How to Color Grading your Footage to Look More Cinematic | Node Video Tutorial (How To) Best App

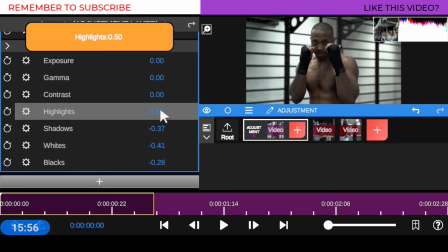You can see when I increase it, it's going to affect overall light in the shot.
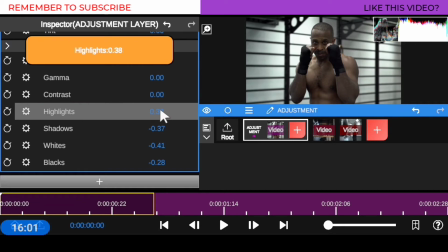So what I'm going to be doing for my highlights is I want to make sure that my highlights is on 30, is about 38.
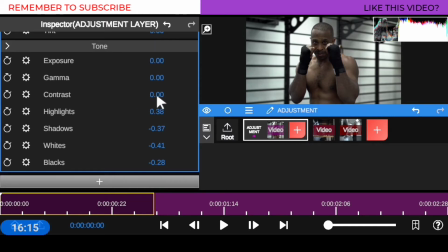Can you see? So now my contrast, my contrast, I don't want my contrast to be way high because when it is high, it's gonna be giving me that dark image, can you see?
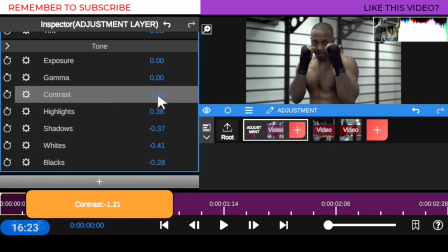So I don't want it to be overexposed because it's gonna blown out all the black and other color.
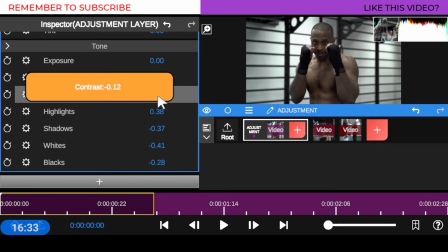I wanna make sure it's minimum, so I'm gonna break it down all the way to 11. Good.
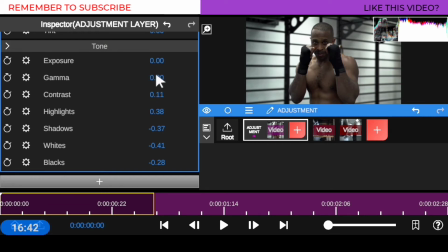So what I'm doing for the gamma, the gamma is, it affects overall color shadow cast on the image. since i have black and tone color in the image so i don't want it to overcast it what i'm going to be doing is i'm going to reduce it all the way can you see
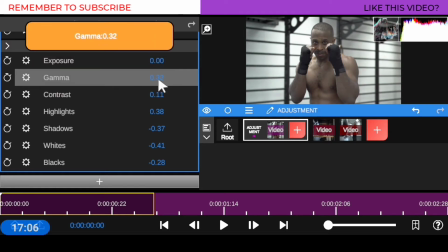when i overdo it it's going to blown out all the color in there so what i'm going to do i'm going to reduce it to about negative one to add that cripsy
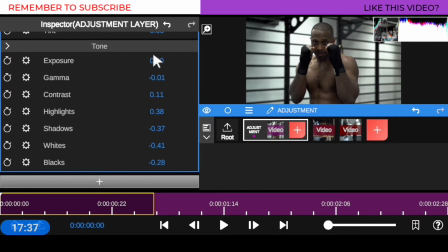look good then my exposure my exposure is highly important if my if your video has much light in there you don't
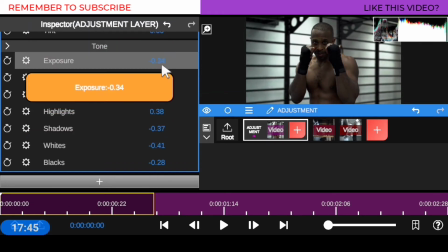need to what is going to add more exposure because it's going to blown out everything as you can see when i reduce it's going to drag so what
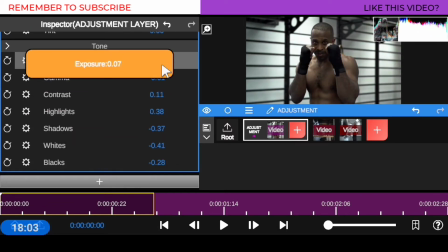i'm going to be doing now is i want my exposure to be around 0.07 because i have more lights in the in this in
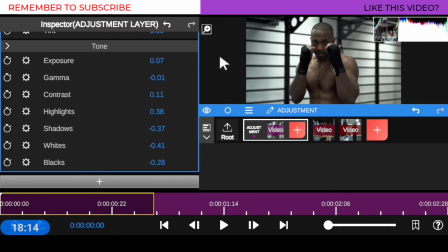the shot so now i'm done with the tone without affecting the skin in the world in the shot so what i'm going to be doing now is come to my
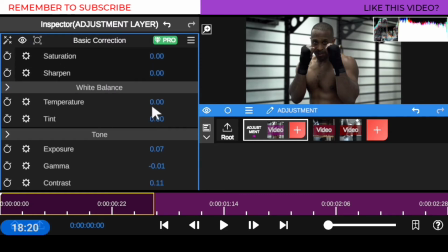temperature the temperature is where you have that cripsy look so we're going to make sure that your temperature is accurate with the lights
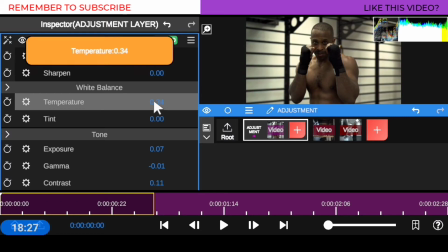in the chart so if you increase the temperature can you see the the the the overall light is going to be what is going to
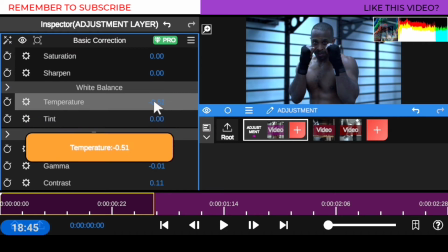change when you reduce it to i'm going to bring a cool light so when you drag it a little bit it's going to give you that dusty look
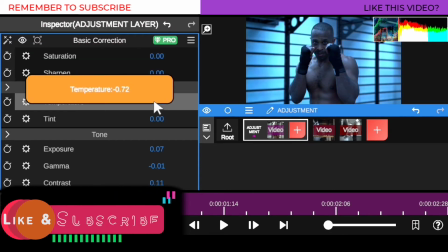it's going to give you a dusty look it depends on what you are going for for this footage i think giving it a temperature about negative 24
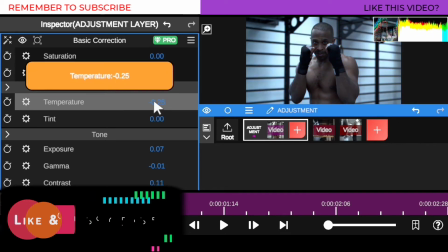will be okay negative 24 will give you that cool gene look 3.4 will give you that gene look color grading so what i'm going to
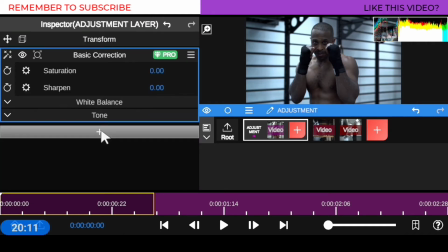be doing next is to close up all these star brights here so we have done for the word basic color correction which is now giving us a crazy look which you can tell from previous look of this footage so what we're gonna be doing now is click on this post icon right now
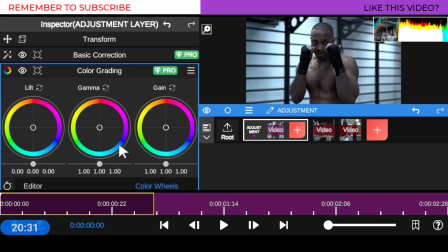and go to color grading like i said earlier if your color correction is not perfect there's no way you can get accurate color grading so you need to dive in into color correction perfectly so you can have accurate color grading so what i'm going to be doing is just a simple tips on
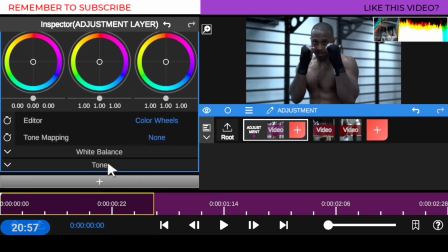color grading because i have done my color correction perfectly so i don't need to do more work on my color
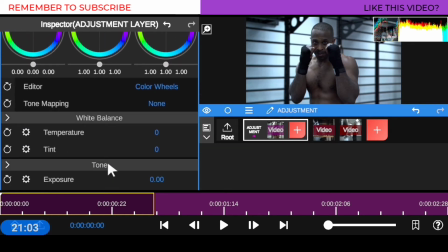grading so what i'm going to be doing now is click on all this tab right here and you have this option right here so what you want to do is you want to
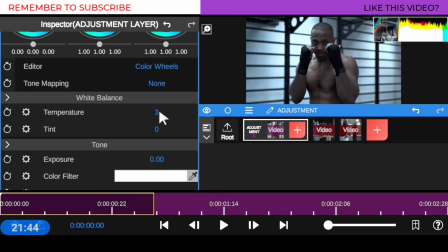go to temperature since you have correct your temperature in the basic color correction aspect we just finished you don't need to dive into temperature more because it's going to be ruining the shot what you're going to be doing is you want to drag this all the way to negative two negative two is
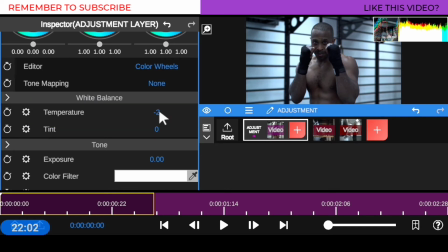a little bit twist on it so now what we're going to be doing now is head on to your exposure since this image right here is over exposed
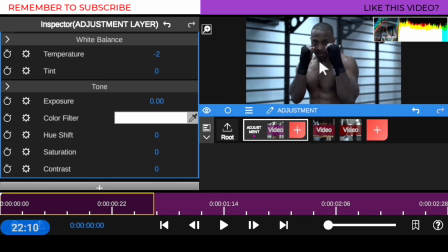as you can see it's not bringing the dark skin color tone so i'm going to make sure that my exposure is a way below because i want to add that cryptic dark skin tone in this atmosphere so what i'm going to be doing now is drag my exposure all the way to negative 27 good
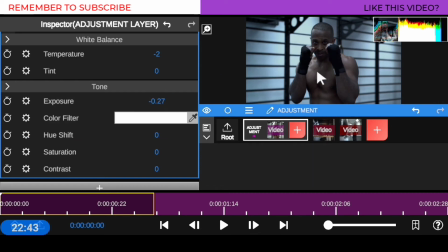can i see the skin has now what's maintained is this natural look in the atmosphere so the last thing i'm going to be
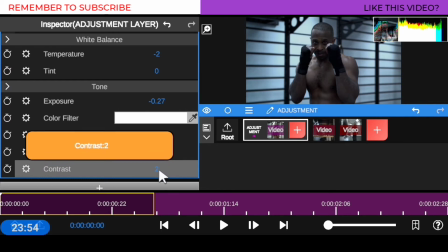doing is head on to this contrast and make sure your contrast is three to give you that nice cryptic pumps out skin so now
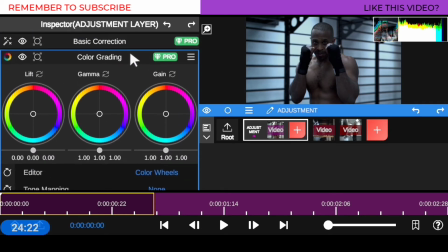i'm done with this so i have this crispy image so now you can close all this tab right here so you don't get confused so now we have an
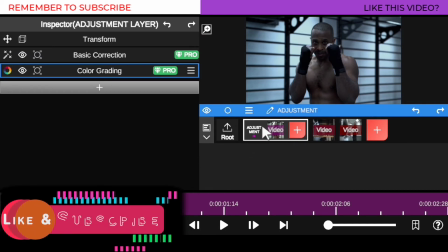adjustment layer that we have applied our color grading into it so when we move this so now when we move this video out of this adjustment
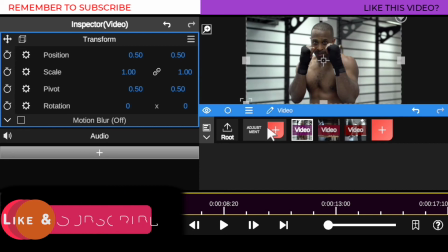layer right here and move it out this is how it look before and this is how it look after we have just the color grading so can
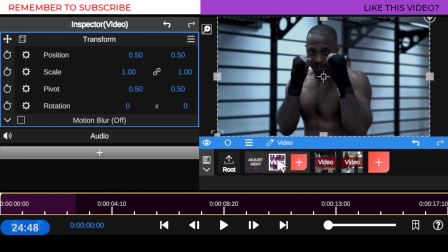you see how cripsy cinematic look so when i move it out again this is how it's going to be looking so when i move it into the adjustment layer because the adjustment layer comprises of the color grading and the color correction so any footage i drag into the adjustment layer is going to